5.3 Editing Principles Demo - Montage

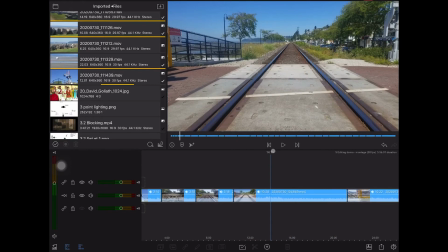Do I need this shot at all? Well, it's interesting to be taking us the other direction. Maybe I'll hold it there. So I'll go to the head of that and I'll pull the beginning back a little bit.
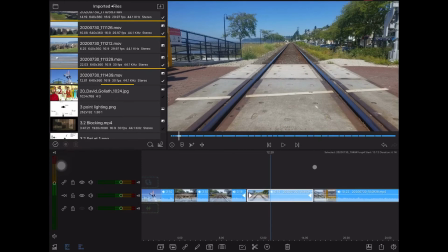And then I'll go to the end, see those cars go by, and drag them back. How long does each shot have to be? Doesn't really matter. Oh, and I got a person going across there.
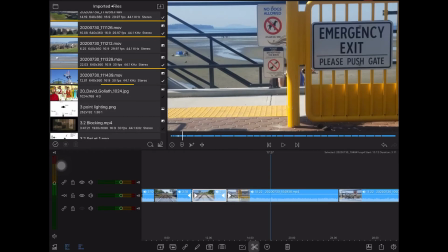A couple of people, that's interesting. I'll cut there, delete that one out.
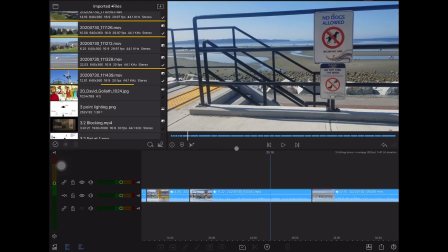And you know what? This shot is kind of the same thing, so I don't think I need it at all.
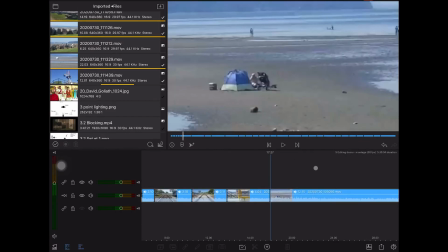I'm going through this process quite quickly. Not a great shot. I'm too far away, and I zoomed way in, but I'm going to hold on to it anyway for a second.
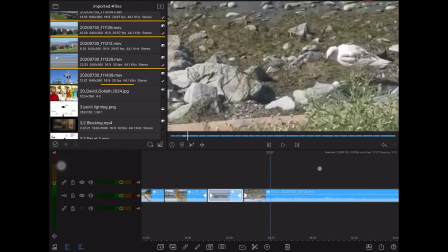There's that zoom. That zoom isn't going to work. It looks obvious. Do I want a picture of a bird?
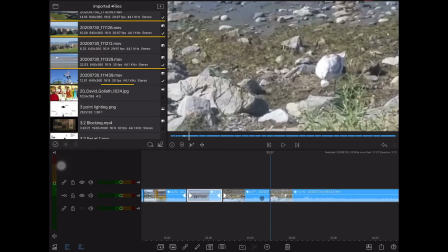Why not? So I'll cut it there, but I don't want the beginning part. So I'm trimming that out. He throws away a piece of garbage. You should put it in the garbage bin, but what does he know?
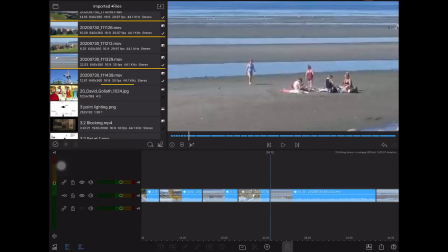He's a bird. Some kids playing. Okay, I'll get that little girl running to get some water for her sandcastle.
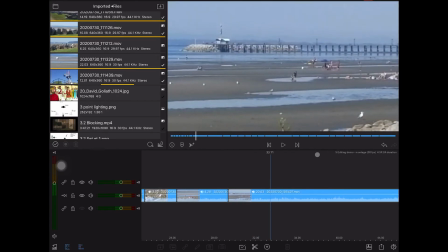And then this wide shot of the pier in White Rock. Again, not too much happens. Just kind of people coming and going. So how about I just trim out the beginning part. I'll trim out the end part.
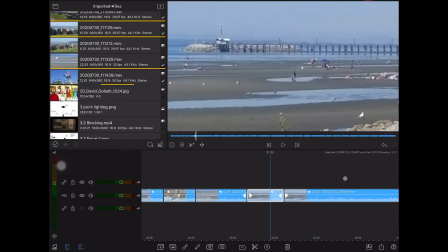I'll end with about 3 seconds. Oh, looks like I grabbed that shot twice.
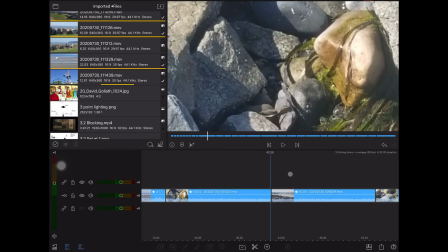So how about I delete the second one? Okay, now I'm going to come in here and get some shots, kind of more shots of the same.
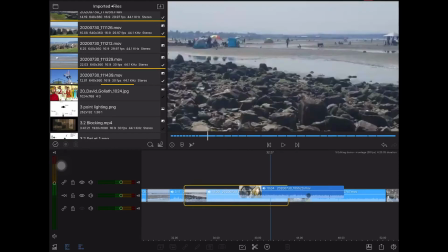Do I want this shot here? Probably not. I probably want it to go maybe over here instead. So I can grab it and move it over. Do I need more of that same shot? That's just the same thing from a different direction. But for the sake of time, I'll just delete it.
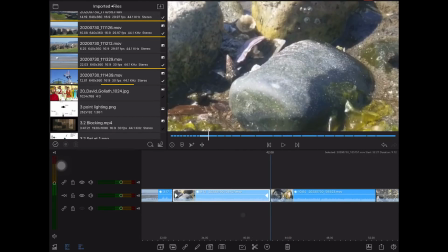So I've got some close-ups here of different visuals of the beach.
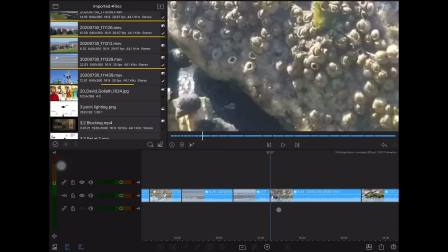Does it help with my story? Not necessarily. I'll delete a few of them, but I'll leave this last one
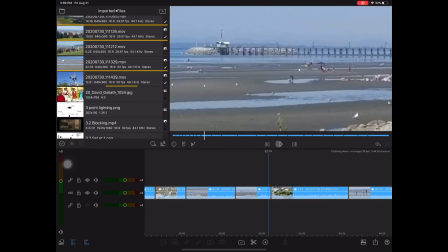because my goal is to get into some closer visuals.
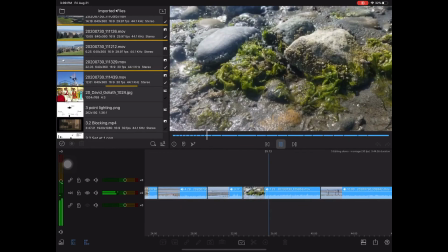Of course, I need to trim it down somewhat.
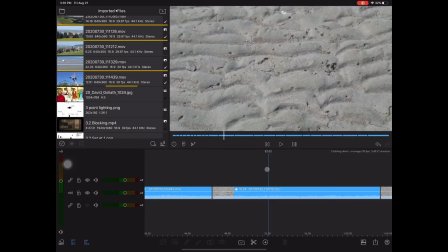And it'll give me an opportunity to get into this close-up sand shot of somebody walking through. So I'll delete that other image. I've got two of the same thing here, two different takes. I only need one. The second one was better.
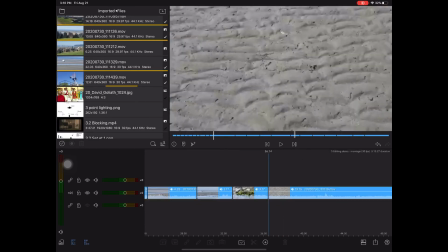But I'll go and I'll trim this down so that I'm only getting the action.
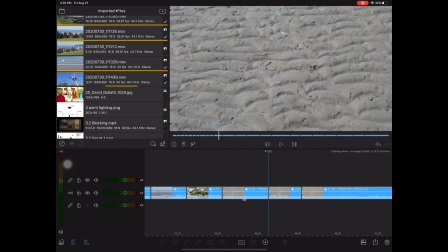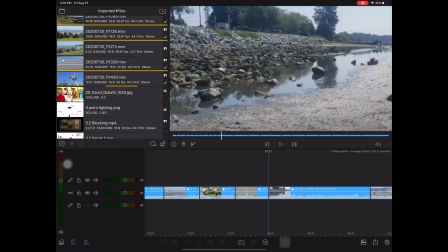Another shot that's redundant from previous ones. It's a nice shot of people and families, but it's not serving my purpose of my story right now,
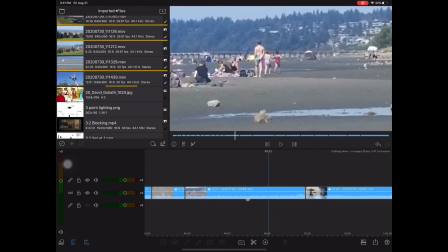so I'll delete it as well so that I can cut into this shadow of my camera,
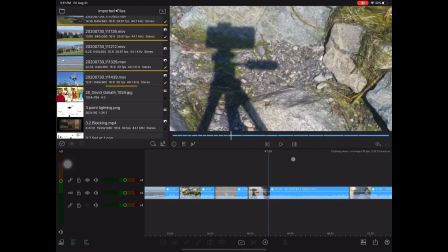which needs to be trimmed from the head and the tail. But I'll cut the second half of it off and delete the second half of it.